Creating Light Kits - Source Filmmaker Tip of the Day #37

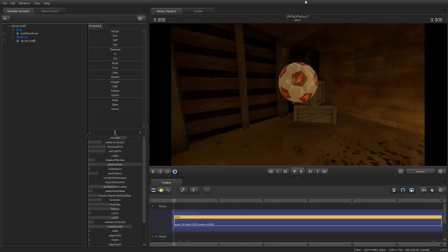(0:00)
Greetings, my friends. Jimmer Linz here with your Source Filmmaker Tip of the Day. Today is Tip of the Day, number 37. As always, thank you for tuning in, for subscribing, and for all the great feedback. I really appreciate it. In today's Tip of the Day, I am going to show you very briefly how you can create a light kit,
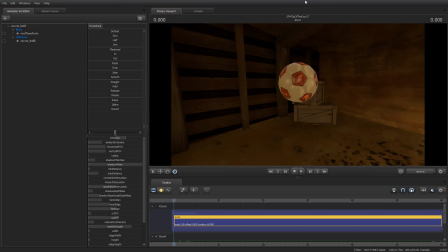(0:17)
something that Valve calls a light kit, which is a quick way of spawning a set of lights to illuminate a prop, an object, a model, or a character in your scenes. Now, here's what I'm not going to do. I am not a professional animator,
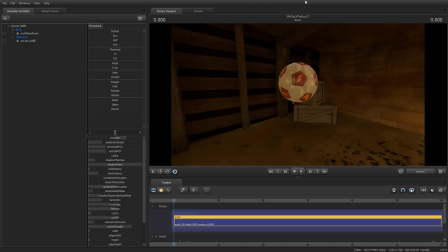(0:32)
and I do not have the depth of experience necessary to properly teach you how to do lighting for your animations. What I can show you is how you can spawn lights, and I can also show you and discuss with you a little bit about some of the basics of lighting.
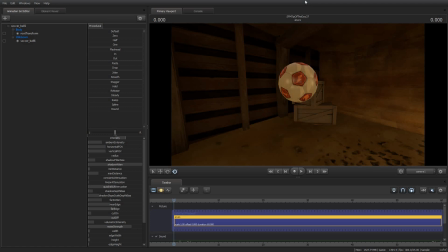(0:48)
But I am not an expert. However, there are people who are, and there is a tutorial by Ronald the Cock on YouTube. It's just search character lighting tutorial, and I will link to it in the description of this video as well,
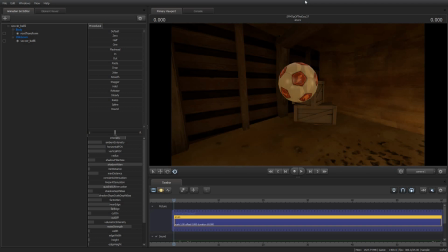(1:04)
because he goes into detail and shows you the nitty-gritty of how to do lighting properly, the basics of character lighting. What I'm going to show you is how to quickly use a light kit, which is a little bit different, but it does it is a valuable technique.
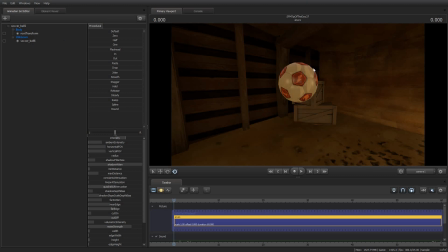(1:20)
As you can see, I've spawned a soccer ball here in Dust Bowl. This is in the back of the blue spawn where it's kind of dark. I chose a dark area to kind of give you a sense of what's going on.
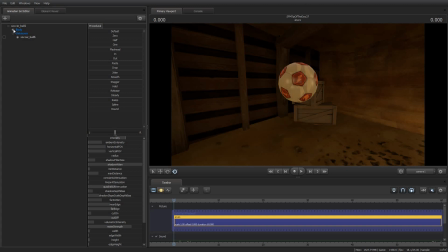(1:31)
So I expand the body of the soccer ball, and I find a joint that I want to illuminate, in this case just the soccer ball. And then I go to the DAG Utilities menu, and I select Create Lights,
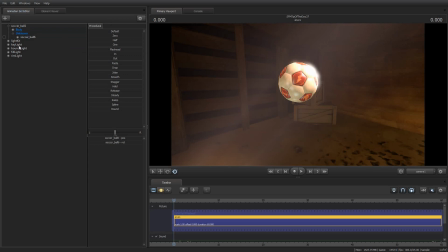(1:46)
and it will create five objects: a light kit, key light, bounce light, fill light, and rim light. The light kit is sort of like a wrapper for all of these.
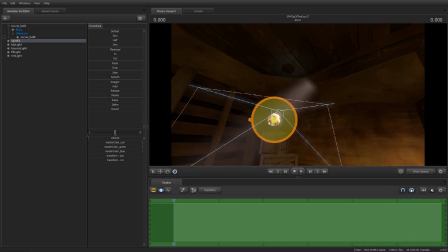(1:55)
If I grab the light kit, now that it is in the thing, I can grab and move the whole light kit, and it moves all of them together, which is a very helpful thing.
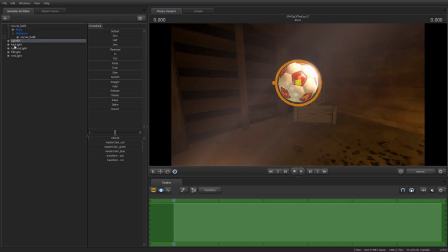(2:04)
However, let's talk about what each of these are. The key light, you will hear this as you learn more about lighting in animation. The key light is the light that does the main work. This is what lights the object that you want to illuminate or draw attention to.
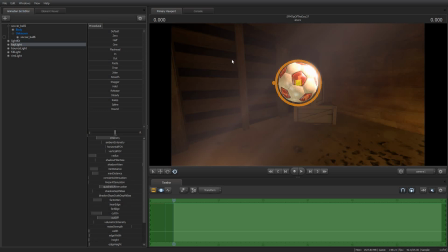(2:19)
It's the main light. It's the one that, you know, if you're not familiar with how to do lighting, you'd probably put a light right behind the camera and point it straight at the character. That's your key light. The key light does most of the illumination of the object, but it is not going to illuminate it entirely. The bounce light is one that you will sometimes see, other times you will not. And, let me show you the key light, by the way.
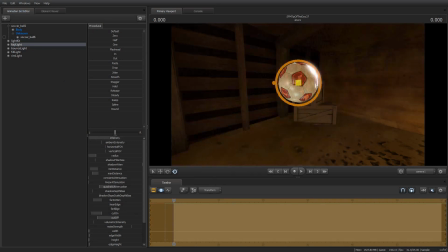(2:39)
If we adjust the intensity, we can see that the key light is up there, and it's volumetric and is illuminating from the upper right, so kind of providing the main illumination for this soccer ball.
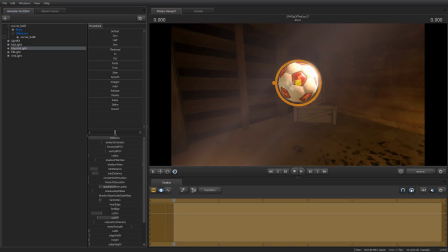(2:48)
The bounce light is down below and is essentially just providing a little bit of light underneath. And as you can see, if I turn the intensity down on it all the way, now we've got this dark area that is,
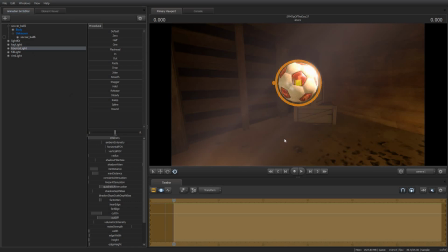(3:02)
there's this really bright area on the top of it and a darker area on the bottom. But that's a more pleasant look, I think, anyway. The fill light, and I'm going to select that, is going to be the one that kind of fills in the rest of it. And the fill light will usually be a very gentle light and just kind of provides a nice fill that
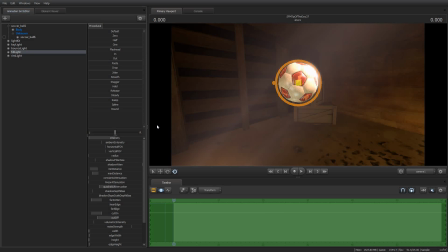(3:23)
sometimes will serve to prevent the object that is being lit from being too starkly lit, or from popping out from the background too much, or from producing an effect that looks odd. The fill light is just kind of like, there's a lot of dark areas, we're going to fill them in with this nice fill light.
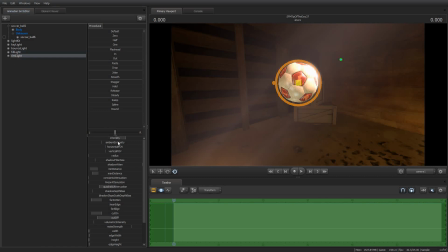(3:38)
The rim light is in the back here, and if we adjust the intensity on that one, you can see that the rim light is actually on the back of the object, and what the rim light is doing is it's highlighting the rim of the object so as to allow us to see where the object ends and where the background begins.